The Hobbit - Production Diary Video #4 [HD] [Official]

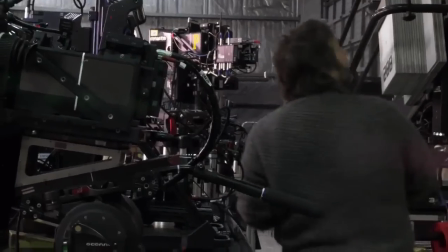(4:10)
Witchy Poo, Frank. Bill is my dad. Fergus is the name of one of our pugs.
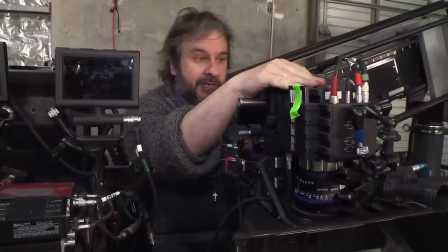(4:16)
Tricky Woo, that's the name of Pekingese. Stan is another one of our pugs.
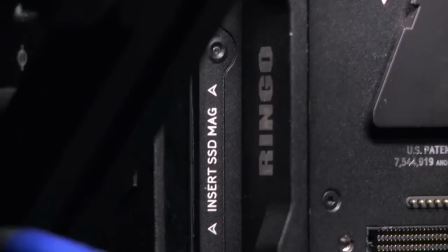(4:22)
There's cameras called John and Paul, George and Ringo, who are not relations of mine.
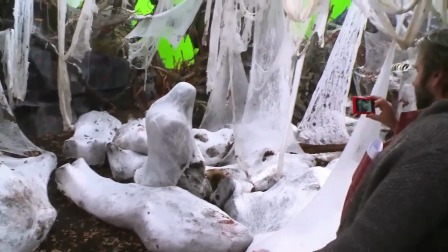(4:27) Are we having fun? Yay!
We're not shooting film. We shoot digitally.
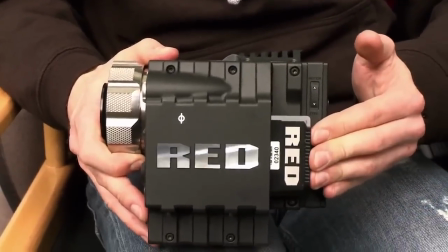(4:32)
We shoot onto these cards, which slot in the side of the camera. And each one of these is 128 gig.
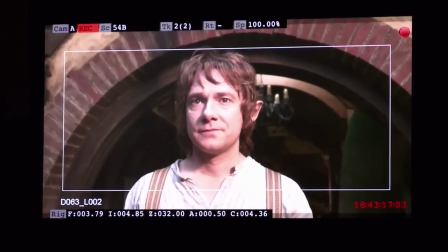(4:38)
On top of that, you're shooting at 5K resolution. A very sharp, clear image. It needs like a chart, but 5K is there, 4K is about there. and then your 1080 home TV is down here.
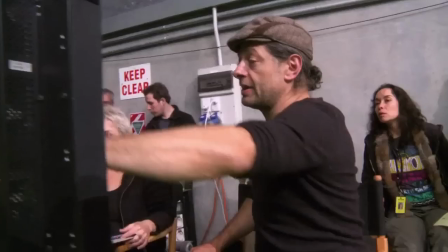(4:53)
So it gives you sort of an idea of the amount of information that we're actually capturing on these.
Let's do another one of those. 48 frames, yes. Yep.
We're shooting the Hobbit at a higher frame rate at 48 frames per second, which is twice the normal 24 frames.
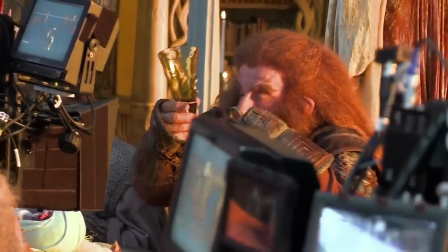(5:07)
The human eye sees 60 frames per second. So 48 frames is more of a natural progression toward giving the viewer what they would actually see in the real world. The people who have seen scenes of The Hobbit at 48 frames a second often say that it's like the back of the cinema has had a hole cut out of it where the screen is and you're actually looking into the real world.
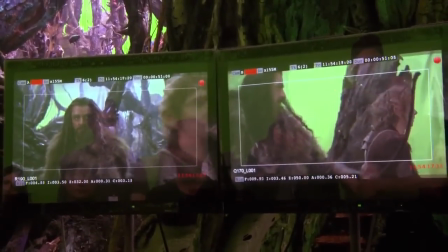(5:31)
once you add stereo and it gives you that that extra ability to control depth you can devise ways in which it can become part of the storytelling of the film for instance in Mirkwood we really play on the fact that
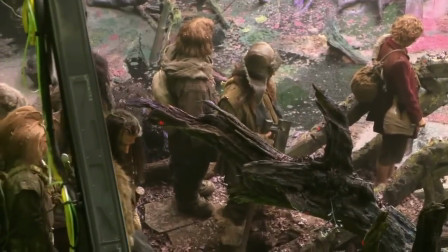(5:45)
it's a forest that's kind of hallucinogenic almost it draws you in it
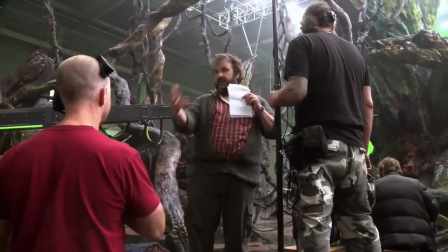(5:50)
makes you part of it and you may never get out what we want is just stay where you are and then stay back stay where
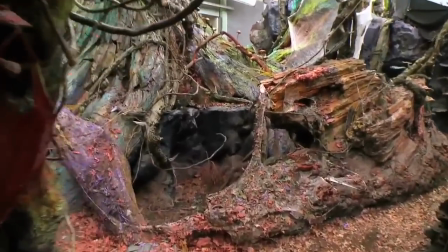(5:57)
you are milkwood is a big forest and it's full of vines and sinister looking trees as bo just say it has a lot of things hanging down a
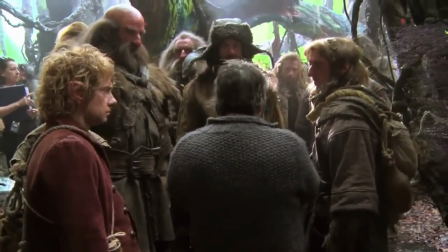(6:04)
lot of things coming from all sorts of angles and it helps us with the 3d to be able to to push into that and try and get the
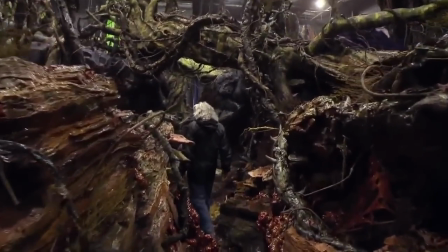(6:10)
audience to feel that they're actually trying to move into the forest with the cameras and give it that dark and look over your shoulder feeling
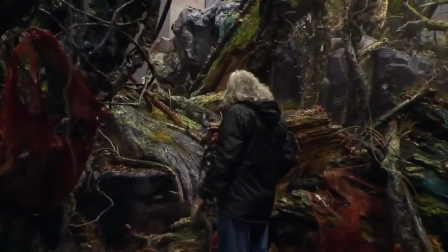(6:16)
color wise with the red camera tends to eat color a little and so
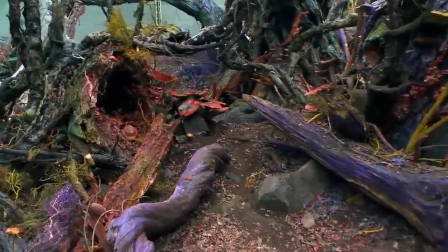(6:21)
we add more color if you look at the ungraded footage the trees look incredibly
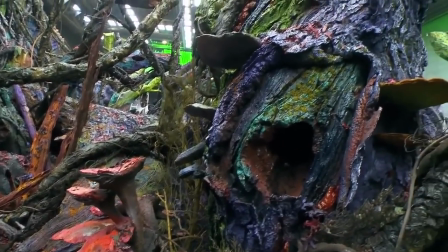(6:27)
psychedelic they look like they were painted in 1967 we wouldn't normally be quite as bold as this even in mirkwood which is an enchanted forest so it's like we over saturate look in the movie they won't look anything like that they'll be graded down and you'll just get the barest hint of color in the finished film.
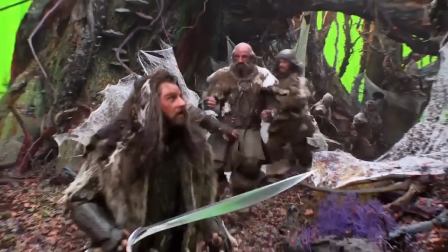(6:44) Look at me back! Don't move!
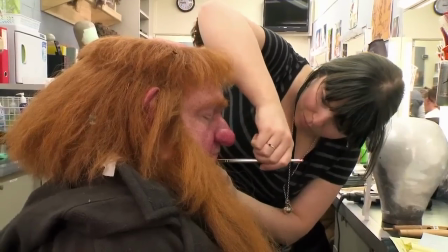(6:47)
3D 48 frames is pretty unforgiving, and we have to change our whole way to go about coloring these things,
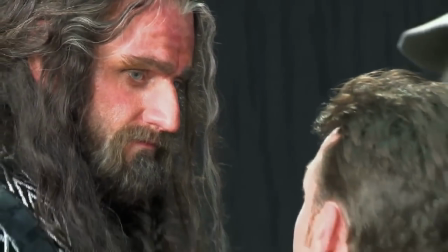(6:54)
because what we found out in early tests, that if there wasn't enough red in these pieces,
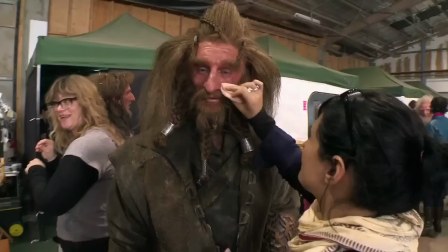(6:59)
they would punch up yellow and react differently than normal skin with blood running through it.
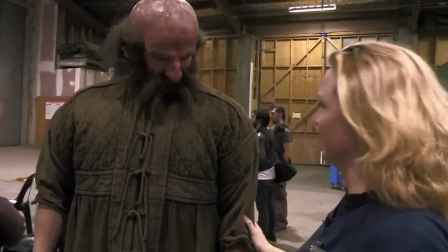(7:04)
So here's an example. This is Graham McTavish as Dwellen, and we've had to add a lot of red tones to his makeup.
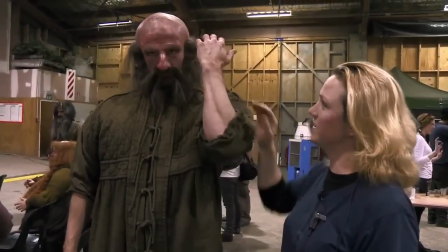(7:12)
So, if you notice, if you stick your hand up next to your face, how incredibly pale this man is right now.
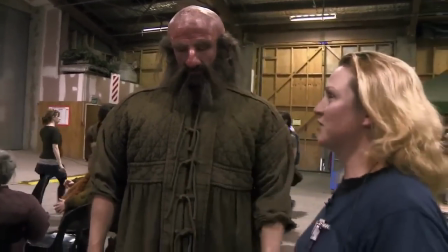(7:18)
I've barely seen daylight for the last six months, that's fine. Yes. So we have to add the blood in the piece to make him look like a normal flesh tone.
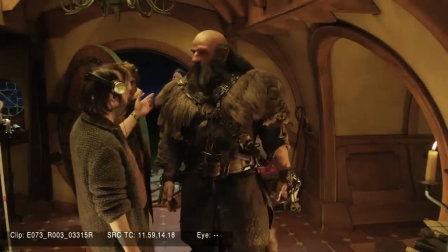(7:25)
It looks freaky now, but on film it's going to read beautifully. Fingers crossed.
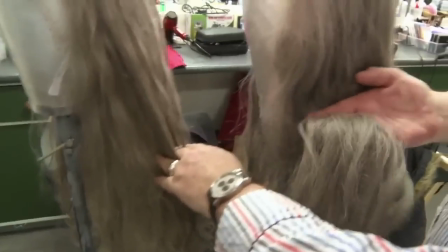(7:31)
With the 3D HD stuff, it is amazing how, when people's hair moves around on the wigs, it has to actually be the real thing.
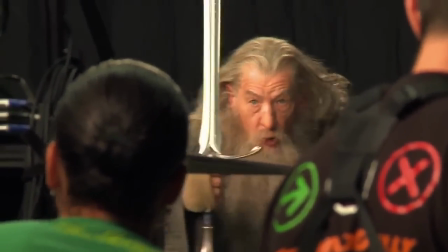(7:39)
It has to be real hair. and you find because the number of frames per second you're using and so on and so forth, if you've got real hair moving around, it just looks real. I've never worked on a film that's 48 frames per second and uses the cameras that we're using.
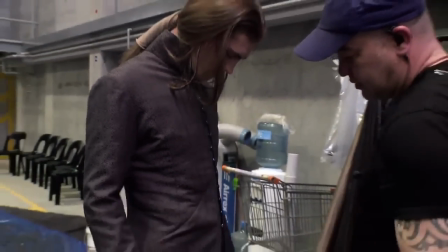(7:52)
It's challenging to look for fabrics that work.
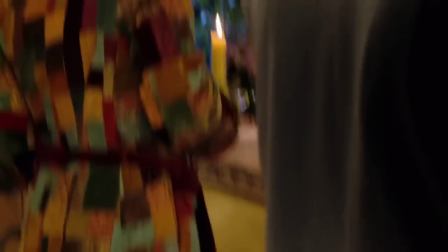(7:55)
I know full well that a fabric that we bought ages ago for a dressing gown for Bilbo would probably make people feel sick if they saw it on camera.
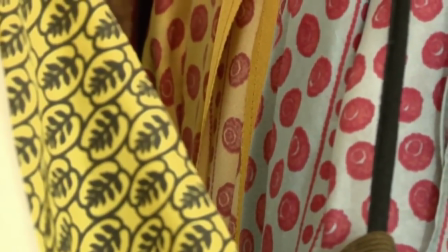(8:03)
It's got spots on it with a little spot inside it and it would just be like someone throwing stones at your face, I think. so i've avoided that fabric like the plague it's in very poor taste